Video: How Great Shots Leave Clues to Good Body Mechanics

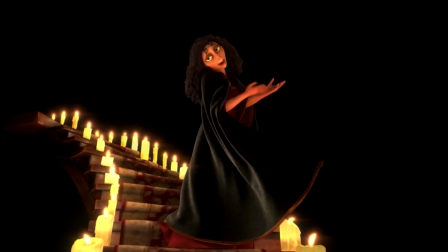729s
You can also see how great animators connect the body by using every rotation. For example, if there's movement in the hips, it won't just, you know, like twist. There'll also be like a bend, a tilt happening at the same time, making both those shapes and movements more dynamic, because, well, we live in a 3D world. Our bodies are you know, have 3 dimensions to it, and we move that way.
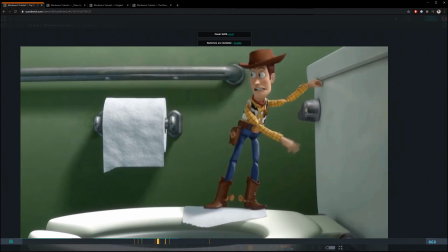758s
When Woody steps up onto this toilet seat and then climbs up onto the top,
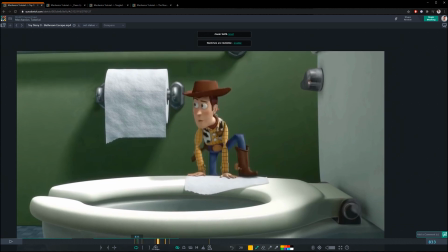764s
we see a lot of that interconnectedness and the rotations of the hip.
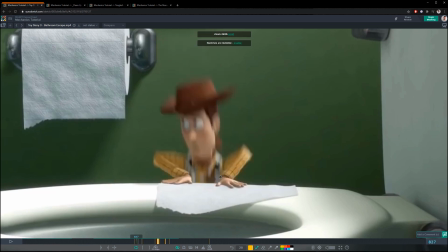770s
Let me point them out. So here, as he's coming up, we see the hip is tilted to say this way, right?
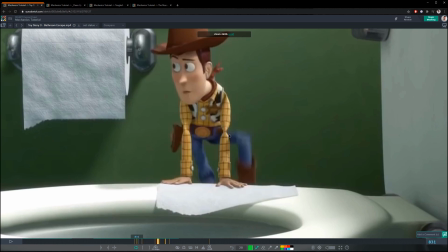784s
And then as you know, this foot finishes coming up, we see that kick over, lifting on this side because this foot is so much higher, right? And this one's dangling down, not holding the weight. So, you know, we get that interconnectedness with the
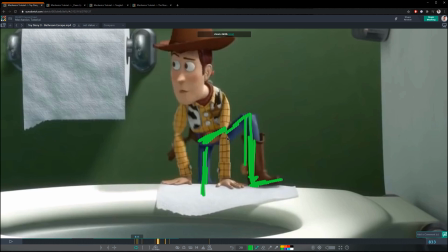805s
legs and the hip, and then we also get the hip, you know,
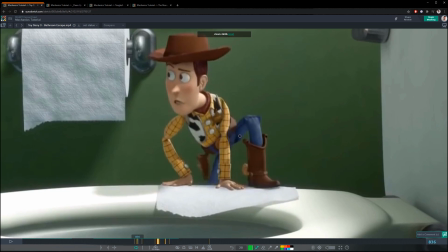809s
paying attention to some tilting, and it goes even further to this extra here.
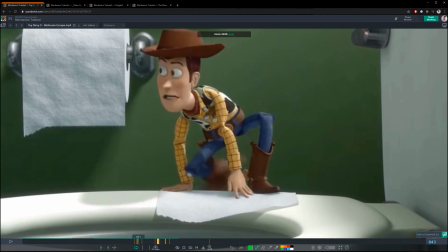814s
And as we go forward through the shot too, we can see that tilt comes back again, and
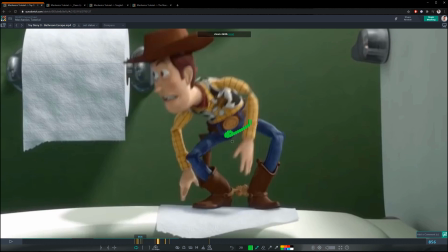822s
it's very subtle, but there is some twisting happening with that hip as well, and swinging those legs.
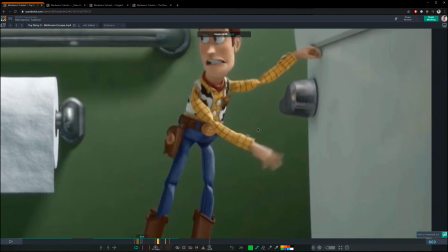828s
And we also see a more extreme example in terms of the tilting changes,
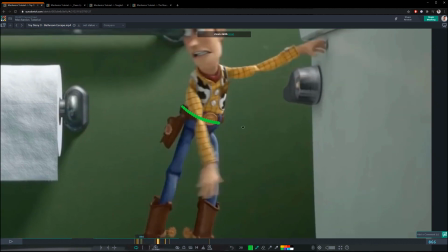835s
paying attention to the tilting and the twisting here. So as he goes up
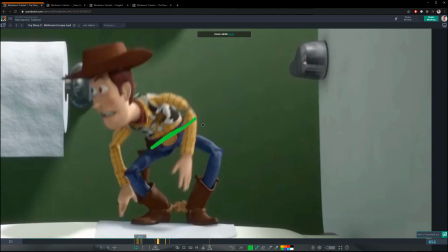842s
to get to the top of the toilet here, and he's making that turn, we see that weight go down on this side,
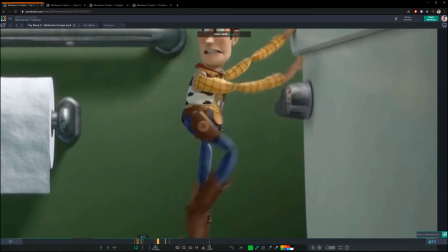852s
and that tilt changes,
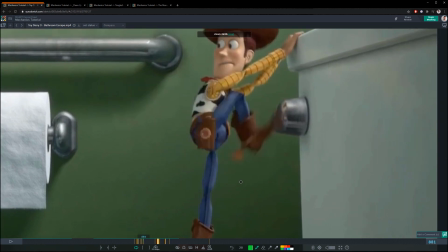857s
and then the hip is twisting this way to pull this leg forward and up, and it's going high on this side because that foot needs to go up here.
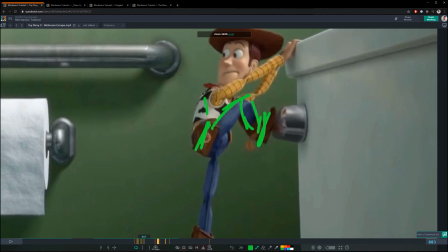866s
So all the rotations are being considered in the hip for sure,
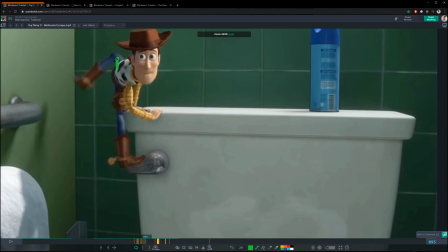872s
and that just continues on throughout the rest of the shot for all these leg swings.
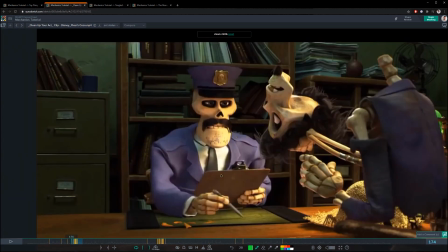877s
Back to our security guard here.
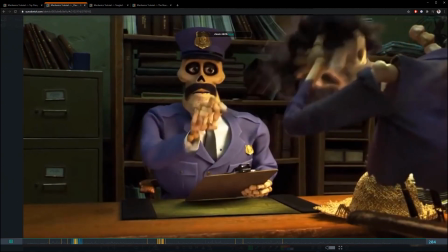881s
Aside from the hand spacing that we saw where he swipes across a desk, there is a really nice move in the body as well that is connected to that hand move.
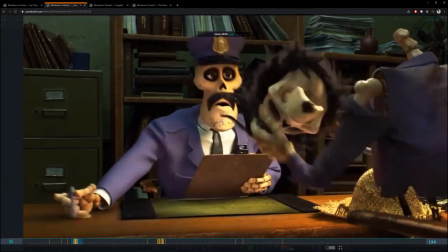890s
Builds on top of it, right? Makes for better mechanics.
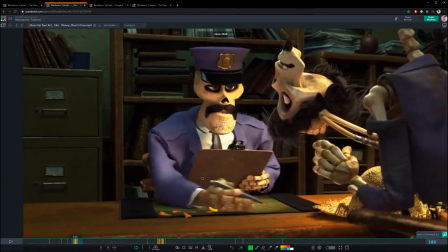894s
So when this hand swipes across the force of that, actually, you can see right here, is shifting the body, the torso screen right. Okay, head goes 2. The body really is what starts to move first.
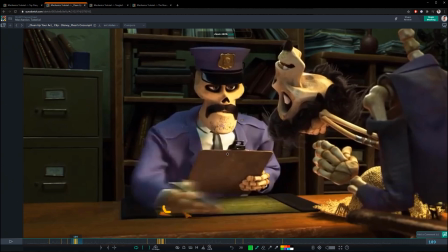912s
We see more motion in it here. The head's fairly like dragging behind still. And then what ends up happening is the head here makes a big change in that spacing.
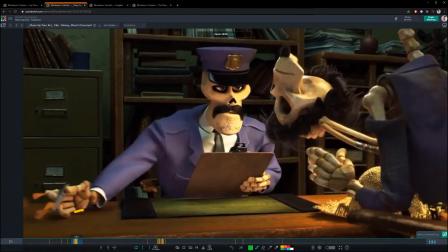926s
So it's getting affected in the end the most by that hand. So the body moves a little bit and then it kind of settles around here.
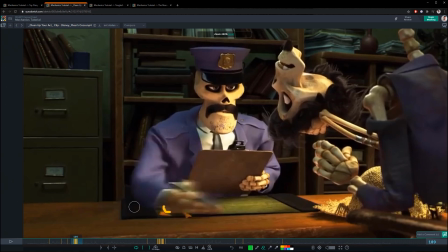935s
And then the head just kind of darts over after that, a couple of frames after the fastest motion with that hand.
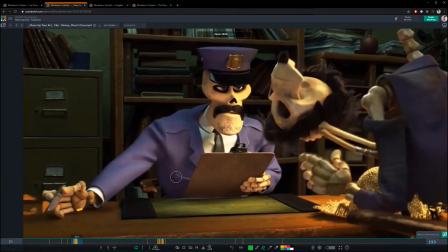943s
So it ends up making the body feel really connected to that move and making it feel, subtly powerful of a swipe. Like it's got a little bit of attitude because it gave the body a little bit of a kick out of it too.
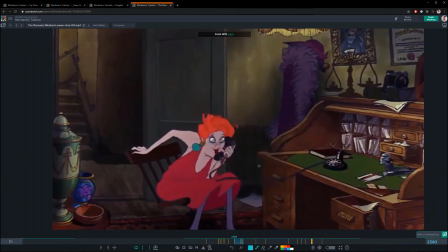961s
Subtle, awesome stuff. Medusa here does some cool stuff. She anticipates forward here, which, is helping the action, very clear line of action through the body.